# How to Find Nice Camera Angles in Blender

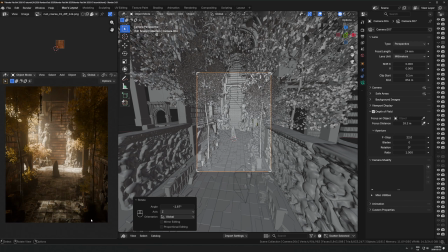(12:19)
It kind of feels like we're on a balcony or something here. That's fine. I would render at this angle as well. That's totally usable. Again, it just depends on the look you want to go for. This kind of implies something different than being on the ground. It implies that there's elevated spaces in here that we're high up off the ground, that, you know,
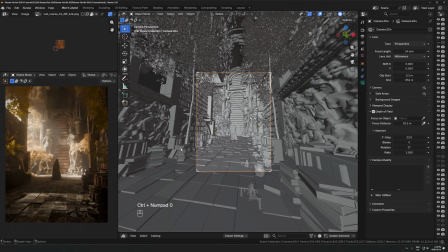(12:38)
it just kind of can tell a little bit of a different story of what's happening here depending on the angle you choose. So there's no wrong answers. There are angles that will look better than others.
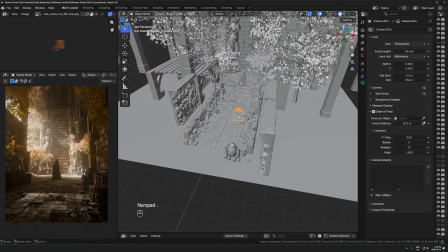(12:49)
You just have to go and find them and try different angles. Try this method that I'm showing here of duplicating the camera and
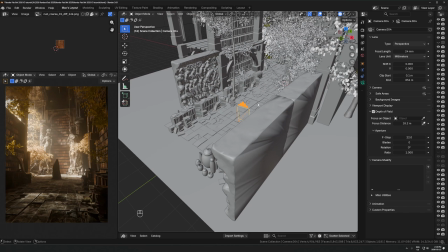(12:56)
leaving certain angles you think will work in the scene just as empty cameras,
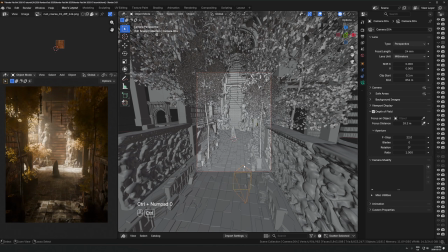(13:00)
and you can always control the numpad 0 back into them and even render multiple times and pick the shots that you think work best.
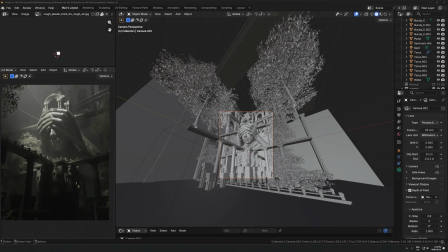(13:08)
Let's take a look at another example here. This is a bit of a different angle than the last one, so let's just look at what's going on here.
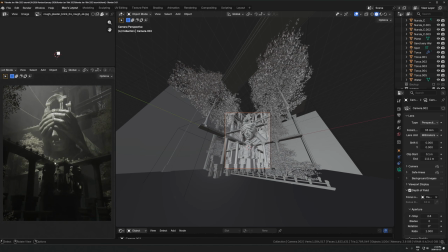(13:16)
You can see if we just look at what this render looks like, we're quite low down looking up at this thing. That's a way that you can make things feel just larger, more like overpowering, just having the camera low looking up at a big thing.
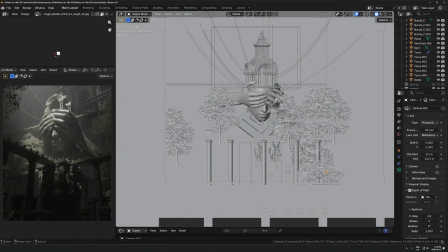(13:31)
If you just look at this in 3D space, this might help you kind of understand exactly what I'm doing here.
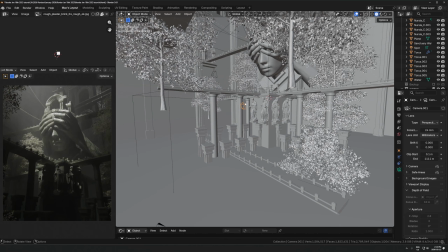(13:35)
You can see my other temporary cameras of different angles I've tried when I made this, but here's the one I ended up
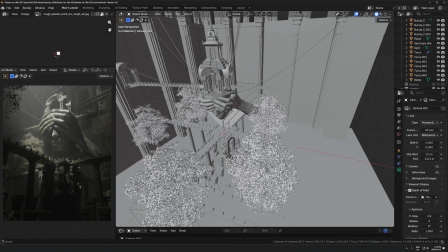(13:41)
with. If you just kind of look at the scene in 3D space and then look at where this camera is in relation to that,
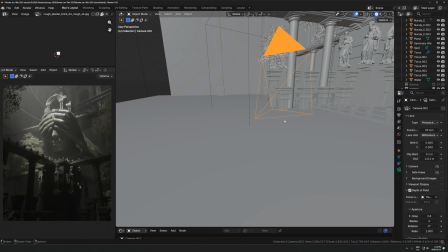(13:48)
that should give you a better idea of exactly what's happening here. So if we look at the camera settings, 35 millimeters, again, the default is 50. So I've just pulled it out a little bit to 35. It's not quite as wide as the other one, which I shot at around 24 millimeters.
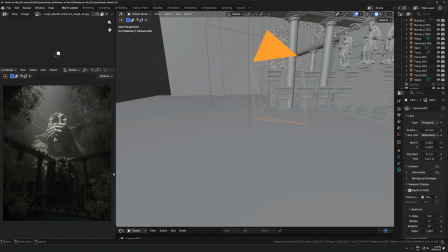(14:04)
You can see that just for this one, I felt like it was a bit too wide angle. So I just brought it into 35.
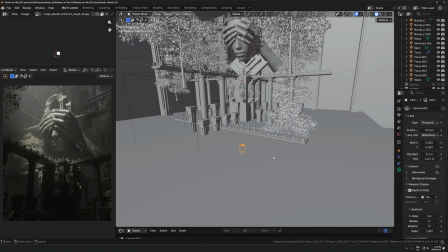(14:11)
Okay, so let me show you maybe some different angles that might work here.
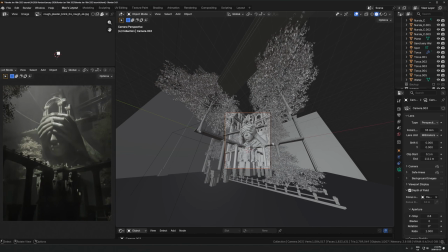(14:14)
Again, let's just duplicate this camera, control numpad 0 into this one so that we are saving the other angle.
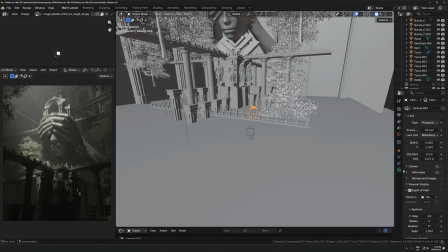(14:22)
I can go back to that at any time and I can just experiment with the new camera. Let's try like 50 millimeters and let's just see what it can get if I zoom this in.
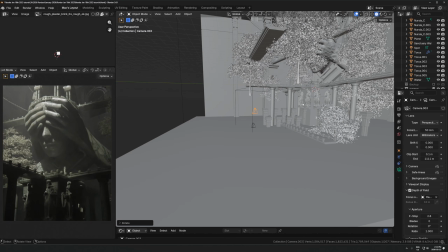(14:28)
So let's bring that there. Let's just rotate the camera down this way. So the controls that you might find helpful here are RXX.
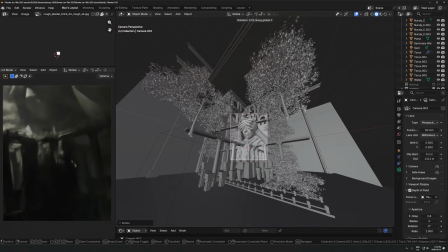(14:37)
If I hit RX, it's going to do like this angle, right?
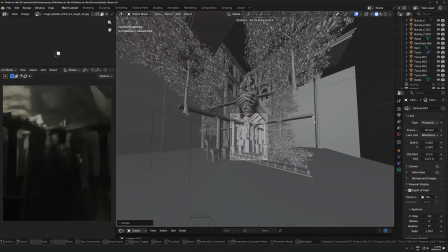(14:41)
So I have to hit RX and then X one more time to rotate on the camera's local X axis.
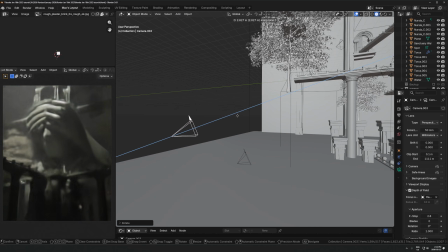(14:47)
Same with moving it. So GZZ will pull it straight back. That's a nice thing to be able to do.
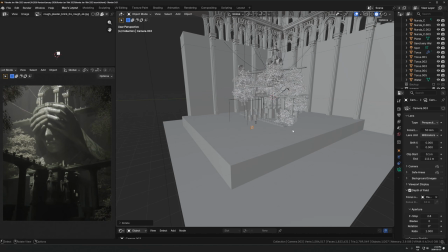(14:54)
And if you just do those two things, RXX and GZZ, those will be very helpful. Let's just pull this up a little bit, back a little bit.
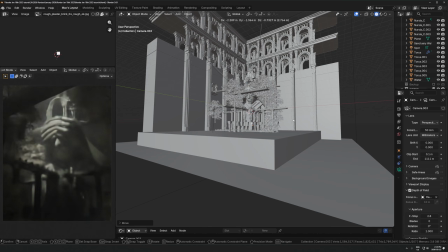(15:01)
That tree is floating, so I don't want to capture that as much. Let's maybe zoom in to 70 millimeters.
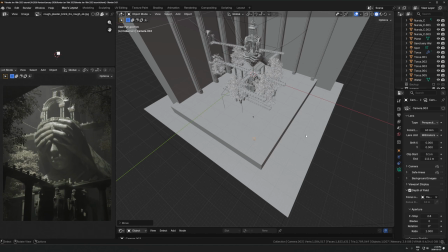(15:07)
That's another angle that could totally work, right? It's not, there's nothing wrong with how that looks.
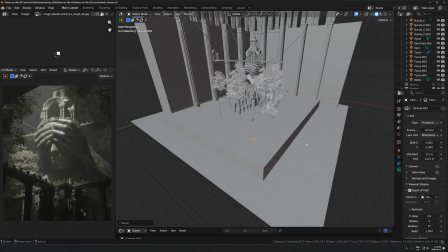(15:13)
It's not the final angle that I chose, but that could totally work as well. We could even, let's just duplicate this again.
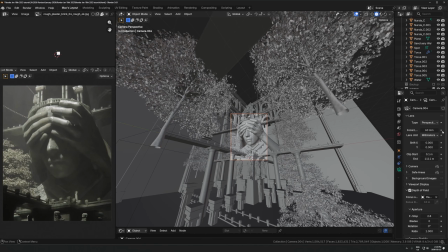(15:19)
Let's go to something wider. Let's go to like 20 millimeters, right?
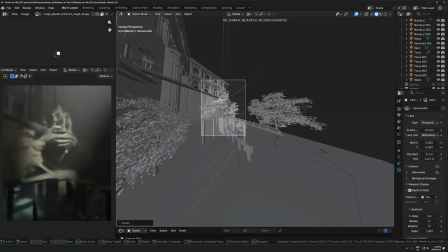(15:24)
There's no right answers here. It's just moving it around, trying out different ways of capturing it,
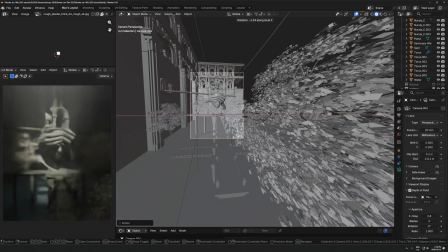(15:30)
and trying to find something that just works with the render that you're in, right?
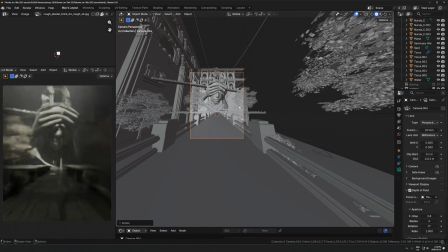(15:35)
If we were on the bridge looking at this could work as well. This feels like we're exploring this and walking around here if we're on this actual surface here.
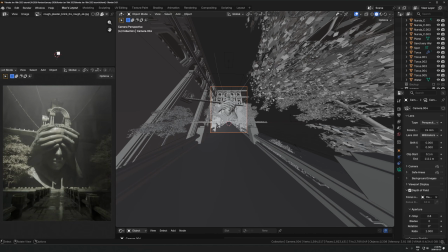(15:43)
So we can pull it back. Let's go to 24 millimeters maybe. That's another angle that could totally work.
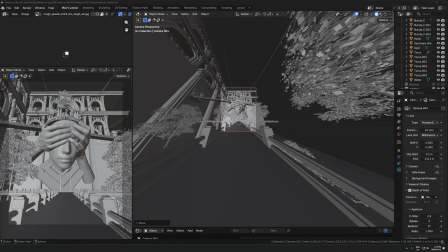(15:49)
In one of my recent videos, I did a street render where it was at 70 millimeters. That's not something I do that often, but when I do it, it's quite fun to do that sometimes. If we look at this render here, this one is quite wide. This one is, what is this one at? This is at 16 millimeters.
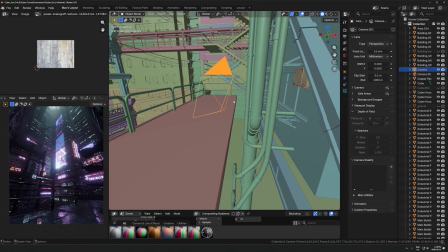(16:06)
So that's a very, very wide angle. That's not, I usually wouldn't go any wider than that.
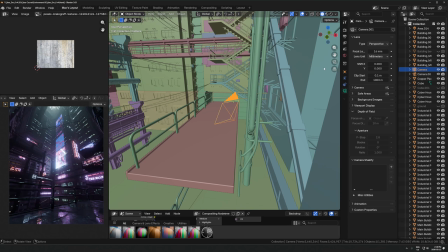(16:12)
You can, but if you start getting past this, it's a little bit risky to look.
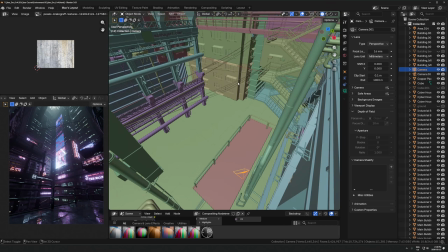(16:18)
It might just look very unnatural. So this is already extremely wide, and this is still within like a normal range of what a camera could realistically do.